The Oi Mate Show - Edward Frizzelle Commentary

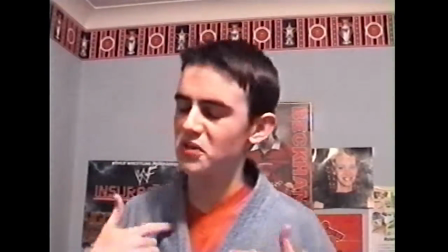Especially this punch here. You gotta love it.
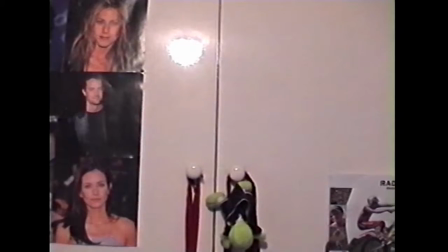Vindictive man.
No!
Ah, high-pitched voices.
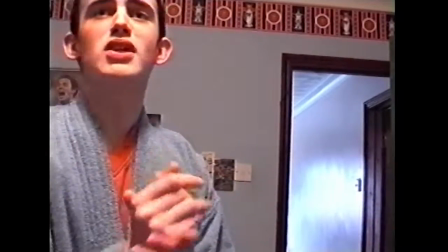Although Simon does actually sound quite similar to what he did before. Well, before, I mean, now, even.
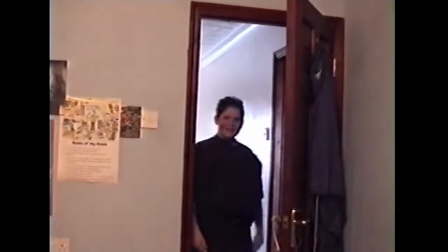Whereas me, I do sound very high-pitched.
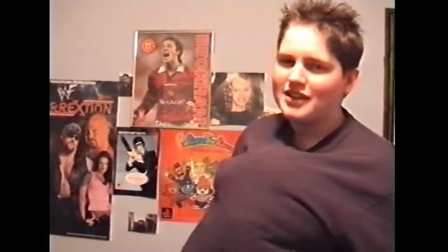I don't know if anyone really noticed this, but this guy here is actually based on Mr. Jones,
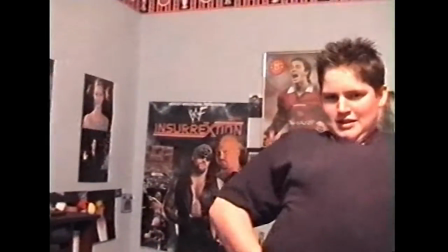Mr. Andrew Jones, at school. And he's not like that at all.
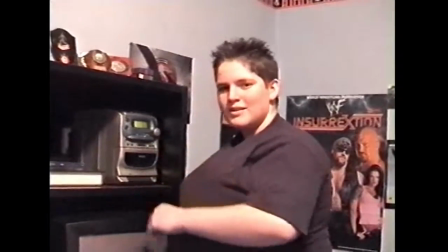The accent is barely Welsh, and it's rubbish. And he's really not that fat.
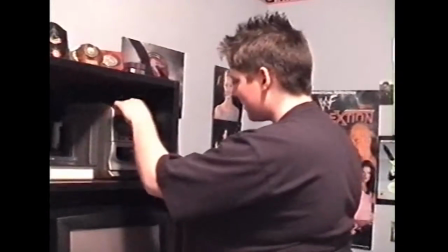He certainly doesn't have pillows stuffed out his shirt, you know. But nevertheless.
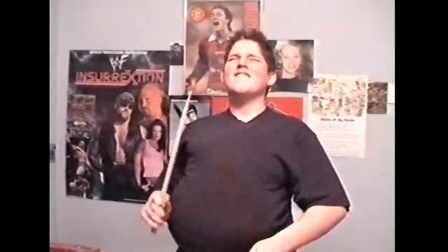Now the gag in this one is that he is simply mouthing the words to the CD.
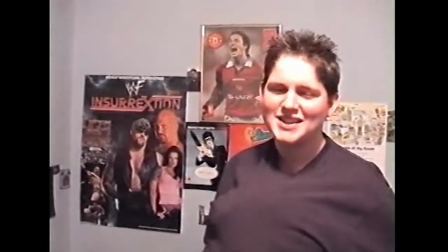And I'm not even mouthing them well, no.
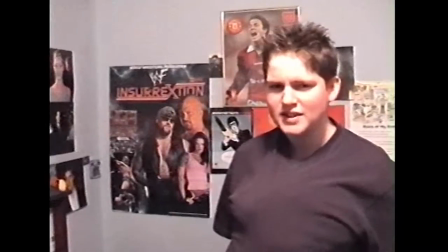That's what you get recording straight away, not rehearsing.
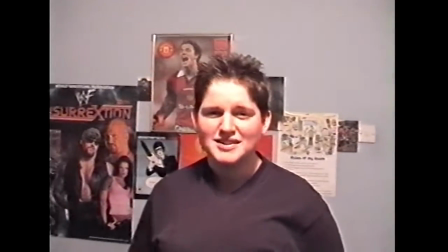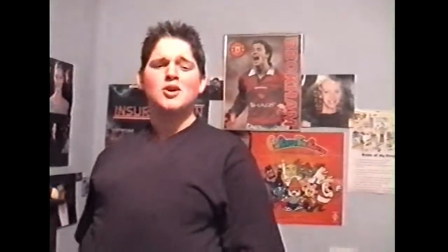That is my old room there, actually. I've changed it since. I'm actually in there now.
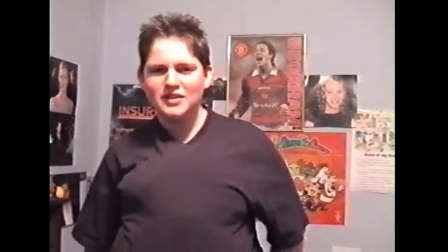Yeah. It does look very, very different now. And I'm glad, because it looks awful there.
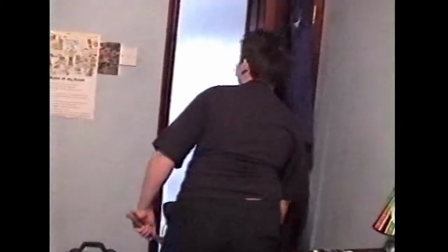I do not like David Beckham anymore. Nor do I like WWF wrestling. Yeah, the Hexaglagon gag was
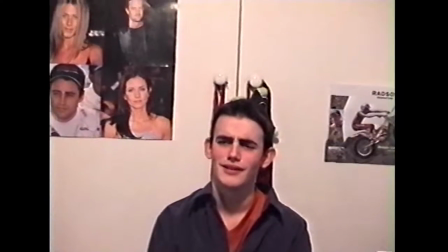mainly for people who did design in year 10 and 11, which no one else will get it.
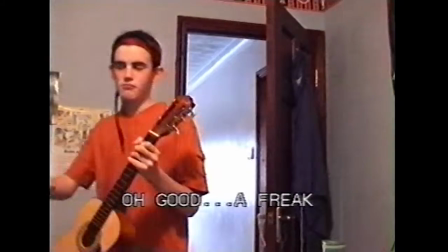No.
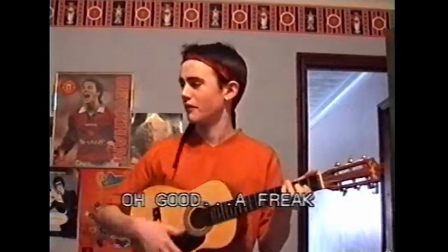Billy Joe, the lead singer of Green Day, if I'm not mistaken.
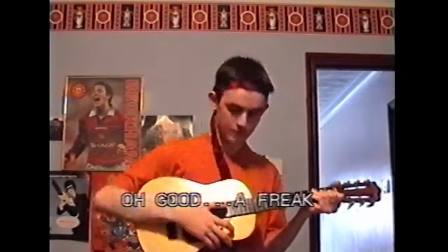Yes, cued by the Green Day track. I think we have broken quite a lot of copyright laws here.
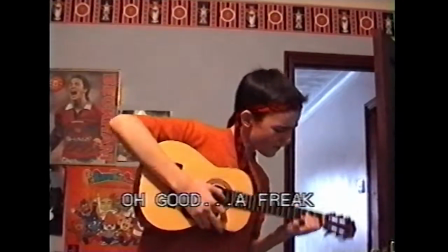Whoops.
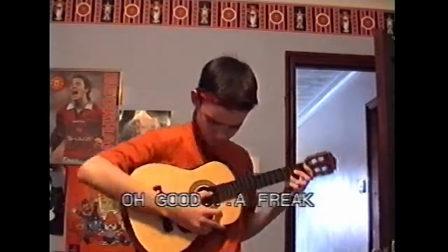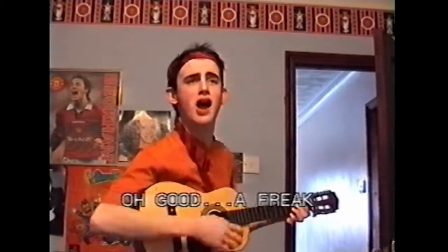This goes on way too long. It really does.
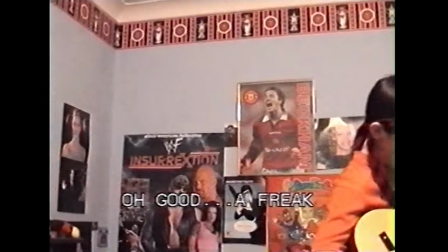I can remember writing, "Oh good, a freak," while someone was outside the room on the camera.
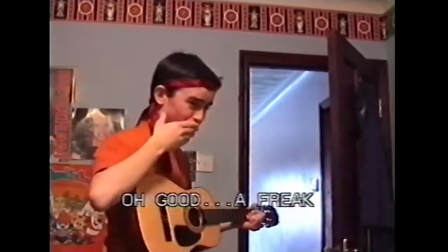And then I put it on, and it, when we watched it back later in the day, he was surprised by it. I'm not sure if he was pleased, but he certainly was surprised.
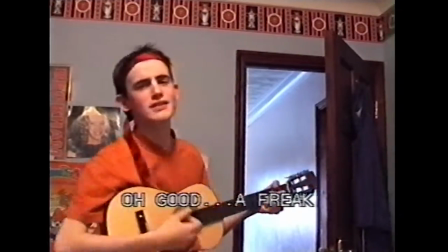And the gag here is that he's drinking whenever he's supposed to be singing.
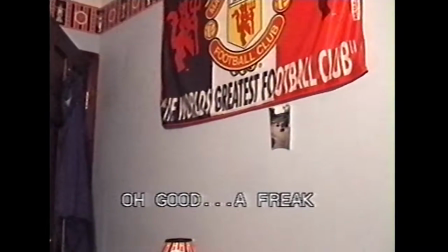You know, it gets to the point, does it? It should have ended around now, but no.
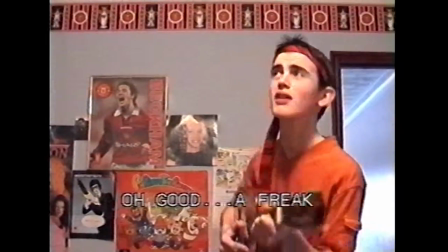Thanks to VHS editing, we couldn't really edit as clean or as crisp
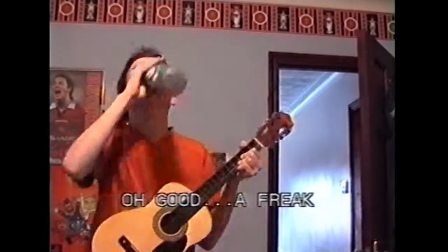as we can now, digitally. Given I could have, but, you know, when you're remastering an old,
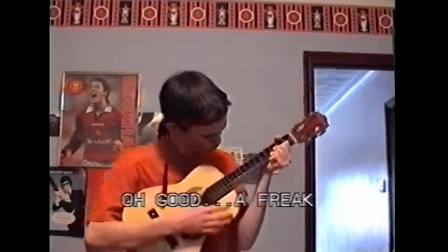I use the term classic, loosely.
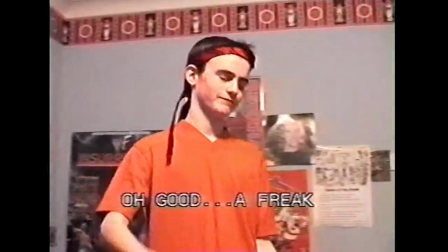Yeah, when you're remastering a classic, it tends to be that you want to keep it a classic, you don't want to change it too much.
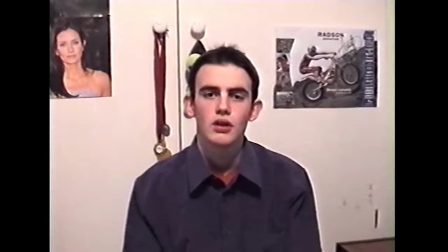Which is why Simon and I did actually do some 2004 special editions, which is actually on the disc as well, but
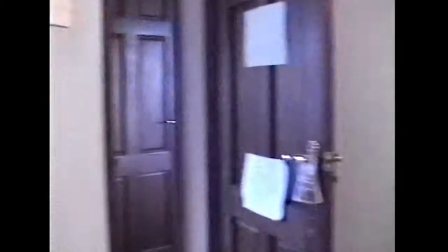we decided that for the actual DVD it would be better to just go with the original. I think so.
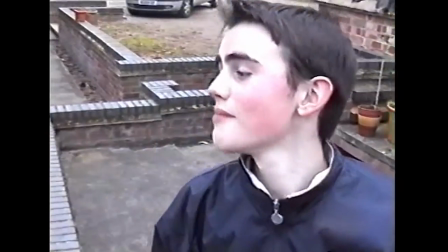Yeah, I actually used a tripod this time, you'll notice that it looks surprisingly better. And think of a trick.
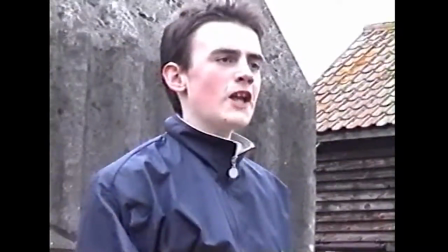That was just meant to be random, it doesn't have any point. Just so I could cue that reaction from me.
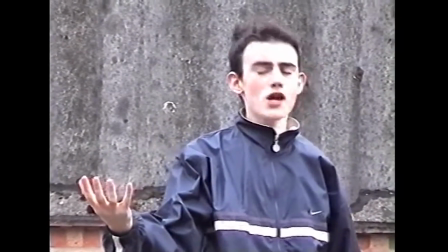Rugby, he says. He says rugby, yeah.
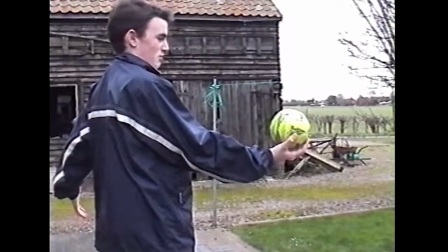Volvo!
Why? Oh, we were so young.